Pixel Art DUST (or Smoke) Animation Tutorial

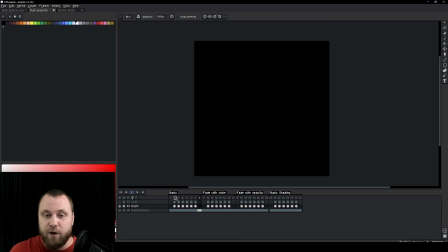248s
In this case, we have a simple impact to the ground, which will result in this particle. Essentially, this means that our particle will have a lot of movement in the beginning and it will fade out, or rather it will lose a lot of its momentum and velocity as time goes on.
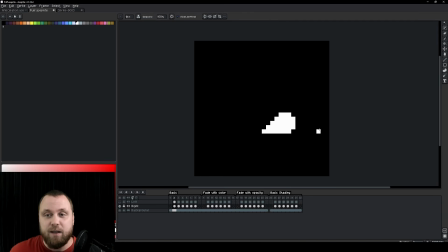267s
Quite simply, this means that we want to have a lot of movement between each frame, a lot during the first couple of frames.
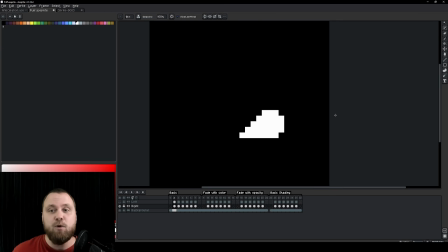274s
So from frame 1 to frame 2 you have a lot of movement and you are just noticing
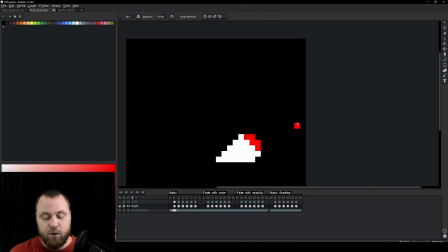281s
this edge, let's say. So you are comparing the tip of this edge to this edge. You can see how there's quite a lot of movement happening in these two areas. And as it loses its momentum, we want to reduce the amount of space this particle is moving. In fact,
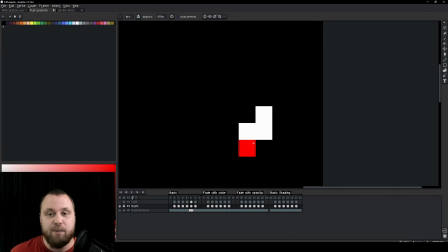298s
on the last 2 frames you can see that we are just disappearing some of its smoke, but it doesn't change its ending position.
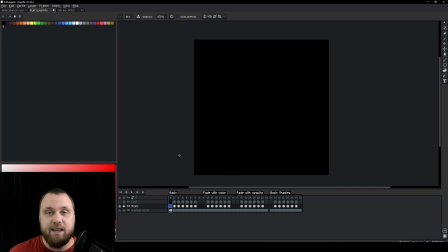305s
This is again the principle of ease in and ease out, or slow in and slow out. This is why I've talked about animation principles before we started to animate this. Now this by itself looks okay. If we add it to other side as well, this is how it looks like.
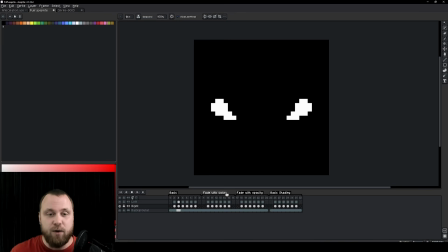320s
If we wanted to change the perspective, we would have to add it in other areas as well.
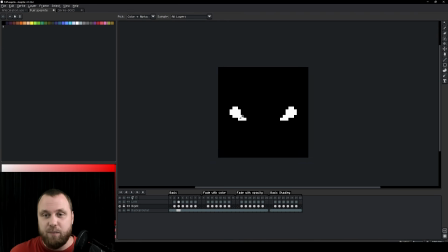325s
So for example, if this were circular,
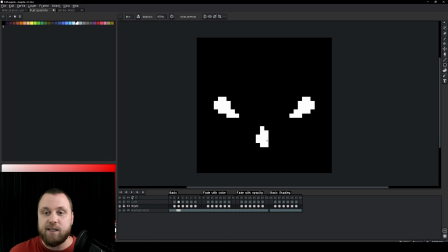328s
we would have to create one smoke effect coming towards us and one away from us, and so on. So this is something that you have to keep in mind. Now, what if we wanted to add something else? Something that will make this effect look a bit better. Well, first thing we can do is we can fade the color.
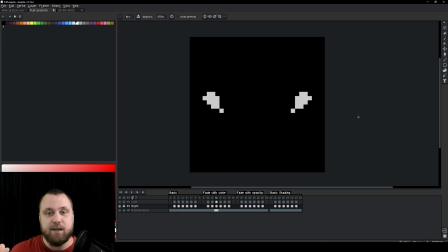347s
So as our puff of smoke is disappearing, we blend it with color.
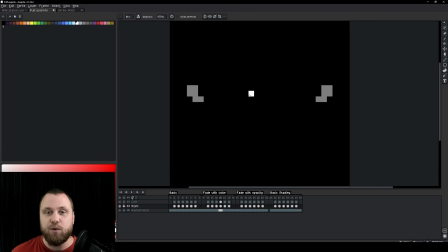352s
So I'm changing this white color towards black, meaning I'm starting to gray out each of these frames, one at a time.
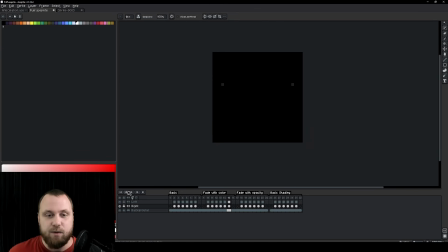361s
And on the last frame it's almost completely black, but it's dark gray. So this is very useful if you know exactly what kind of a background you will have. A lot of times in games you don't know what kind of a background is waiting for you. So a better way, more practical and flexible way, is to reduce it with opacity.
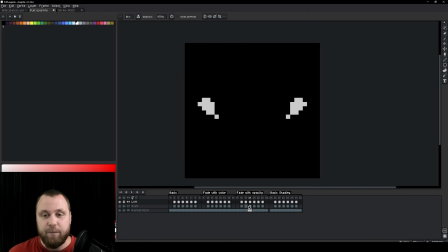380s
On each of these frames, as you can see, starting from frame 3, if I go into the frame, you will see that the opacity is being reduced. And likewise, for every frame after, I'm reducing the opacity. This way, even if I change the background to, let's say, something blue,
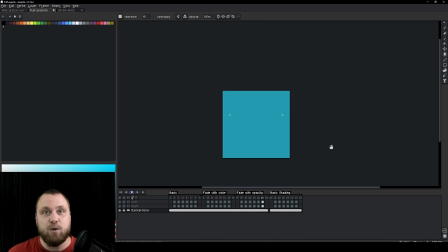397s
my smoke will still fade out properly, whereas this previous one won't.
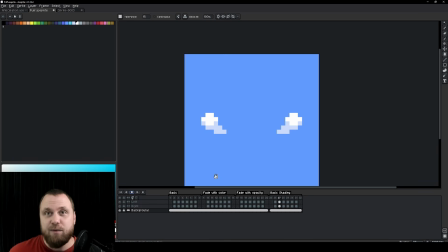402s
It will look different. Finally, if you want to add a little bit of shading, you can do that as well.
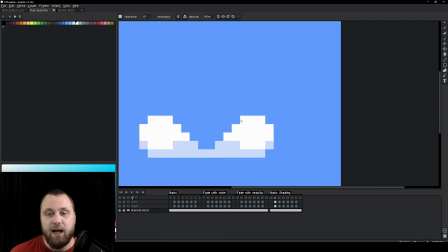407s
So on each of these particles of smoke, I have shaded them like kind of small clouds.
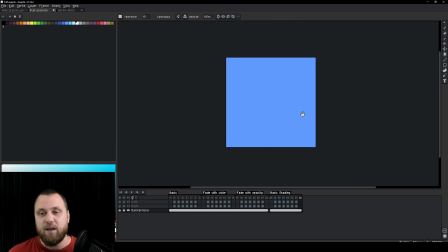413s
It's as simple as that. Okay? Now, keep in mind that you can add shading, you can add details. All of that works well even at high resolutions, as long as you get the movement right.
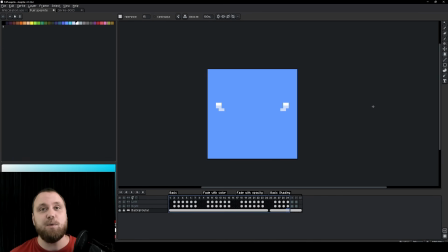427s
That's all for this video. As always, remember to relax, enjoy, and have fun.